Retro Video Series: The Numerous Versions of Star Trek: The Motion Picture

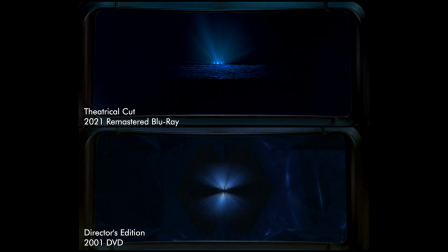42:51 Going off the entire thing of new stuff on the view screen,
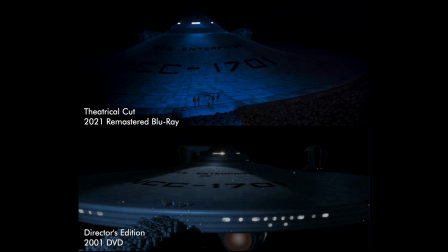42:55 and the entire thing of actually V'ger forming the walkway up to the Enterprise end,
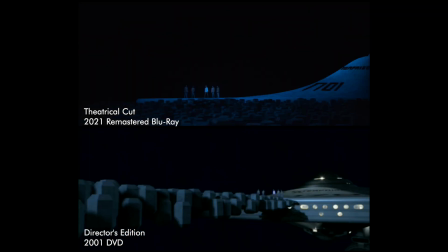43:01 And they replaced the old matte shots because the old matte paintings just didn't look terribly good.
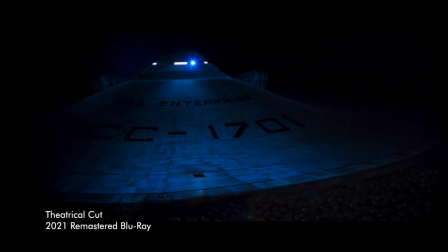43:06 Like the proportions on the Enterprise saucer section didn't look terribly good. And just like they knew they could make it look better. And at the end of the film, brand new stuff is actually showing off a little bit of V-Jerry himself.
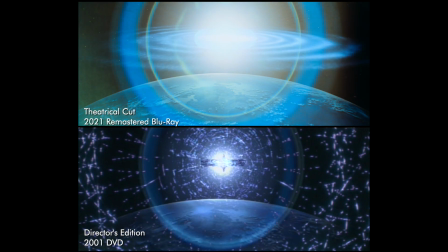43:18 Right before the entire explosion of light and the entire thing dissipates with the Enterprise going off.
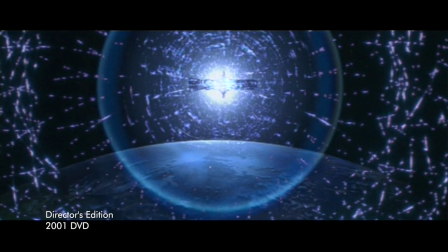43:24 So just like adding the form of the entire strip we got the full reveal of earlier. it's a nice little added bonus there right before that glowing explosion of light in the whole thing so as it goes off just like this was such a revelation because if you had sat there watch a
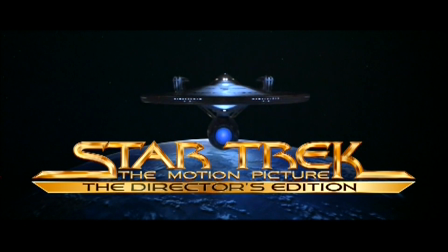43:42 special longer version this is everything refined down and having all the new visual effects up put in the whole thing to finish what was intended in the original place this is a great thing to experience it was so much a thing when I produced a review of the film several years ago, it was just of me talking about the director's edition. I didn't want to talk about the other version of the film that was done beforehand because I felt like to review the film, instead of talking about the version of the film the director originally intended and didn't get to make back in the day, so almost exclusively I talk about that version on DVD that was done back in 2001 as my main crux of my review video, but I felt like now with all the stuff the brand new 4k edition all the new stuff they did
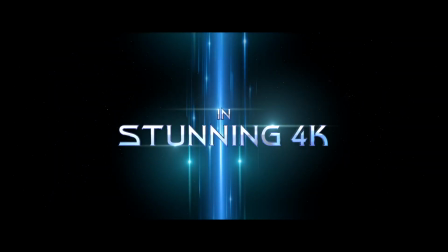44:26 it felt like it was necessary to go through one version
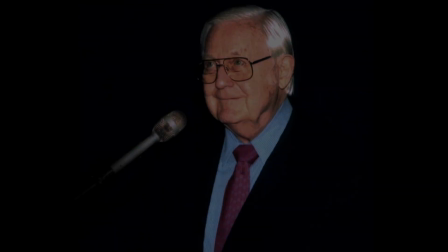44:31 after the next to kind of see how it evolved but as Robert Wise passed away a couple years after this was made but at least got to live to see a version of the film that he was very much happy with even though like I said didn't get to do absolutely everything they wanted to do with it on certain levels here everything was just done in standard definition.
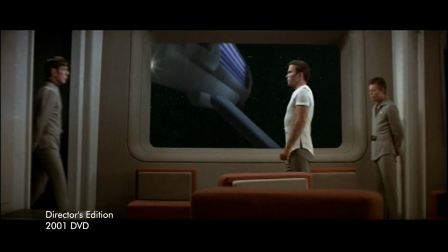44:51 There was no high definition version of the director's edition produced in 2001
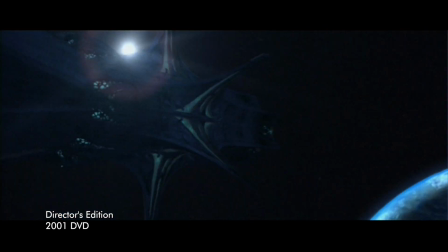44:56 and we kind of moved forward through different phases of home video getting up higher and higher resolution stuff. David C. Fine and his team Mike Medicino and Darren Docterman everyone like that pretty much had the urge like we've gotten up to a certain point where the DVD looks old and it's outdated and we really need to preserve this for the future get up on the best levels possible do a full
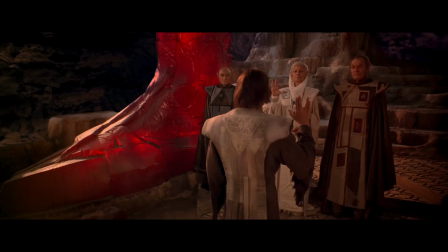45:19 restoration of the film elements and get back to everything and make a brand new adobe atmos mix and so as the years went on as they were kind of envisioning what they would do this entire project one they got more information from archives to inform what they could do with this entire version
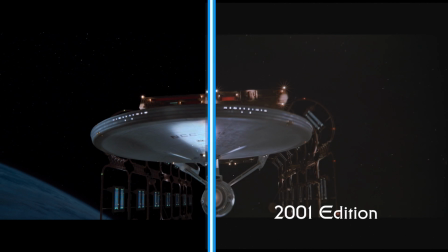45:34 being upgraded to much higher resolution format so as they're kind of getting up through pandemic times
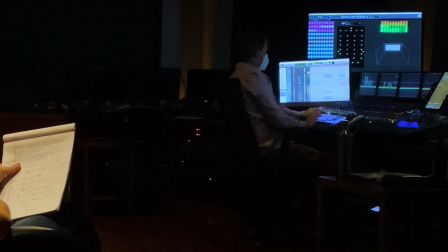45:40 announcing this they kind of have to work through that as well in a kind of a conference sort of collaborative of environment,
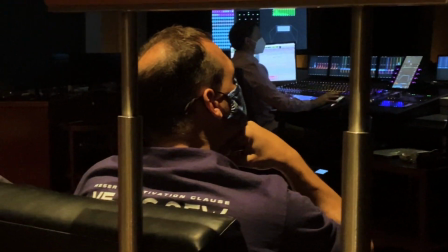45:46 when you can't be as much in collaboration with so many people,
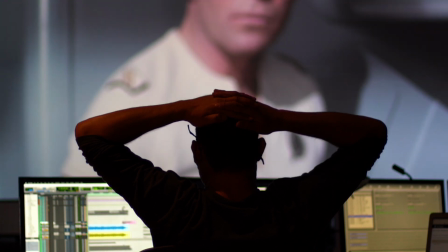45:50 they very much went through with this thing, and it's just, it's just spectacular what they did with this thing. Getting up the Dolby Vision grade in 4K with Dolby Atmos, they freaking delivered like living hell. They almost like over-delivered, and every expectation you could possibly have,
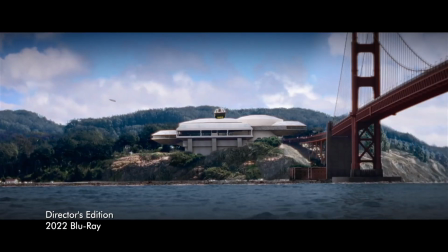46:09 it far exceeds what they did 20 years ago, and it just excels so much. overall.
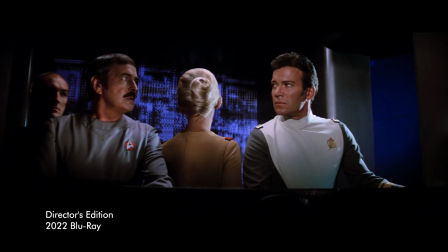46:16 Now, this new 4K version does maintain all the same edits, the same trims, the same additions, all the type of stuff as they did back for the DVD version.
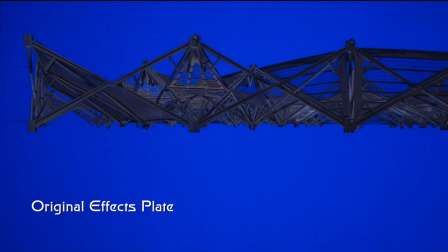46:24 But, they went back to a lot of the original special effects elements and recomposited not all, but some visual effects shots.
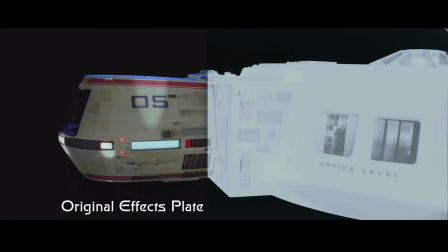46:32 Some stuff that needed some additional work done, some things to be a little bit cleaned up here and there, rebalanced in some places here.